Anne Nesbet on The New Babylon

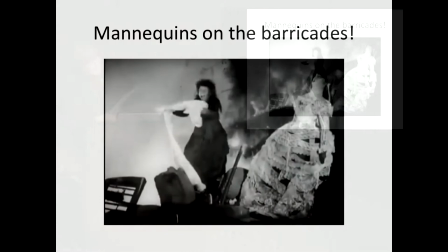Another thing to keep your eye open for in this film, mannequins.
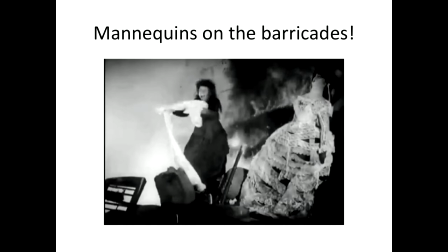The film's favorite prop is an inanimate clothes dummy, a mannequin who serves as a kind of mute witness or shadow as the central character, Louise, makes her way from sales counter to barricade. At the frenzied sale with which the movie opens, the mannequin stands on display.
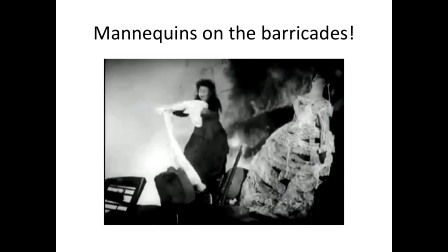When the store is ransacked to supply material for the barricades, the mannequin moves to the front lines. When the communards are destroyed, the mannequin—oh, that would be tough. You'll see. It's the mannequin's role to link barricade and sales counter together,
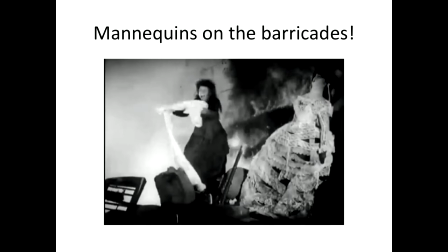a linkage that Louise hysterically recognizes and cements when she joins the burning mannequin as the commune falls and begins waving linens about, woo, and says, going cheap, going cheap, in a replay of the sales scene from the beginning of the film.
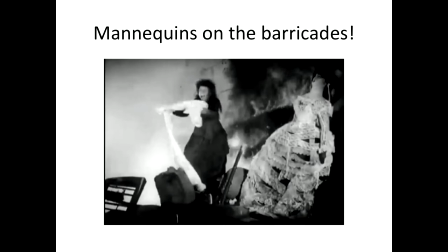The visual irony here is so powerful that it trumps logic. Should the barricade really be another kind of sales counter?
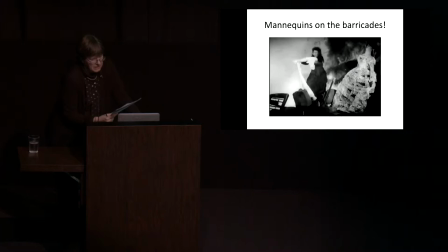The mannequin's odd stance on the edge between things living and unliving on the barricade, as it were, between life and death, finds an echo in a particularly striking montage sequence in the middle of the film when somebody asks Jean the soldier,
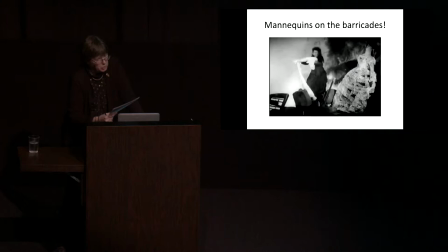why are you so sad? Have you left someone behind you? There follows a quick montage of nine shots of Louise's head, a kind of series of snapshots taken as the head turns as if on a pivot, the girl brought closer through montage to the mannequin.
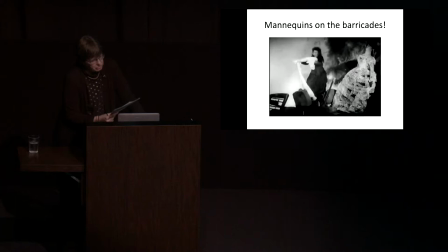As it happens, the film's title, New Babylon, reflects the film's interest in history and cinema history as essentially layered things. That history comes in layers, anniversaries, repetitions, spirals, was a basic Soviet tenet.
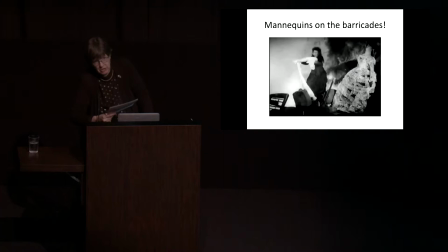And a film about the Paris Commune, one commissioned at the time of the 10th anniversary of the October Revolution, was bound in any case to be inscribed into that pattern. A prior revolutionary attempt observed from the vantage point of the successful Soviet Revolution.
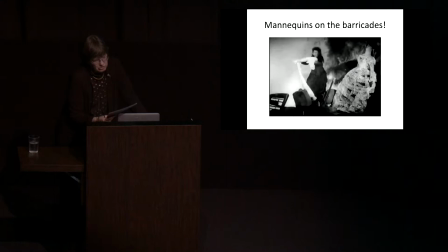Such layering was most poignant and delicate in the cases in which the historical film described a failed revolution, which was, of course, the case not only for New Babylon, but for its famous Eisensteinian predecessors, Streich and Barge Potomkin.
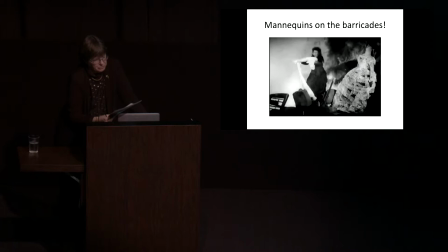New Babylon is the name Kosentseff and Trauberg give to the department store in which their doomed heroine, Louise Poirier, works. The name Nouvelle-Babylon does not merely tie two famously decadent cities,
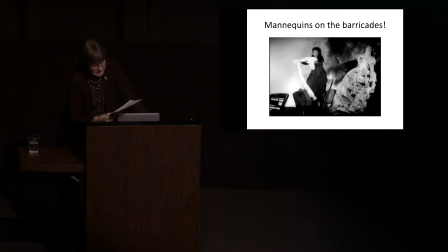Paris and Babylon, together in a slightly disgraceful knot, but it also suggests some other references that are even more complicated. The siege of Paris by those determined to crush the commune is implicitly compared to the
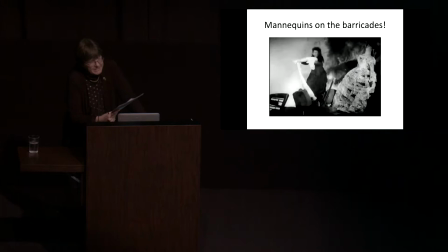successful siege of Babylon undertaken by Cyrus the Persian in 539 BC. Mediating this historical echo, what's more, is another important layer, this one film historical rather than simply historical, and that, of course, is D.W. Griffith's film Intolerance.
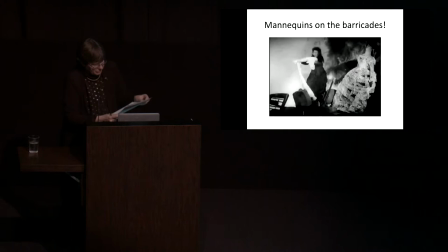Intolerance, from 1916, was a film that the early Soviet filmmakers studied with notorious zeal. A production epic in every respect, it's overtly constructed on the principle of historical clarity.
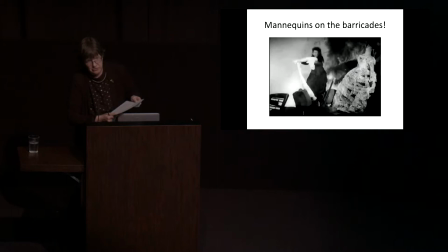One story is set in modern times and tells the tale of a girl who's moving to the city leads to all sorts of trouble. Then the modern story is intercut with a number of other really dark tales, the Ugino massacre,
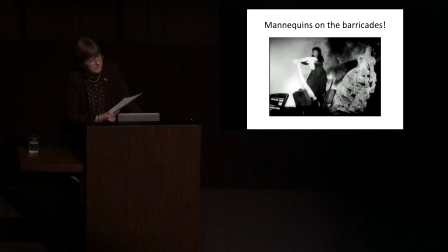the Christ story, and the episode most influential on Kozenzef and Trauberg's department store film, The Story of the Siege of Babylon.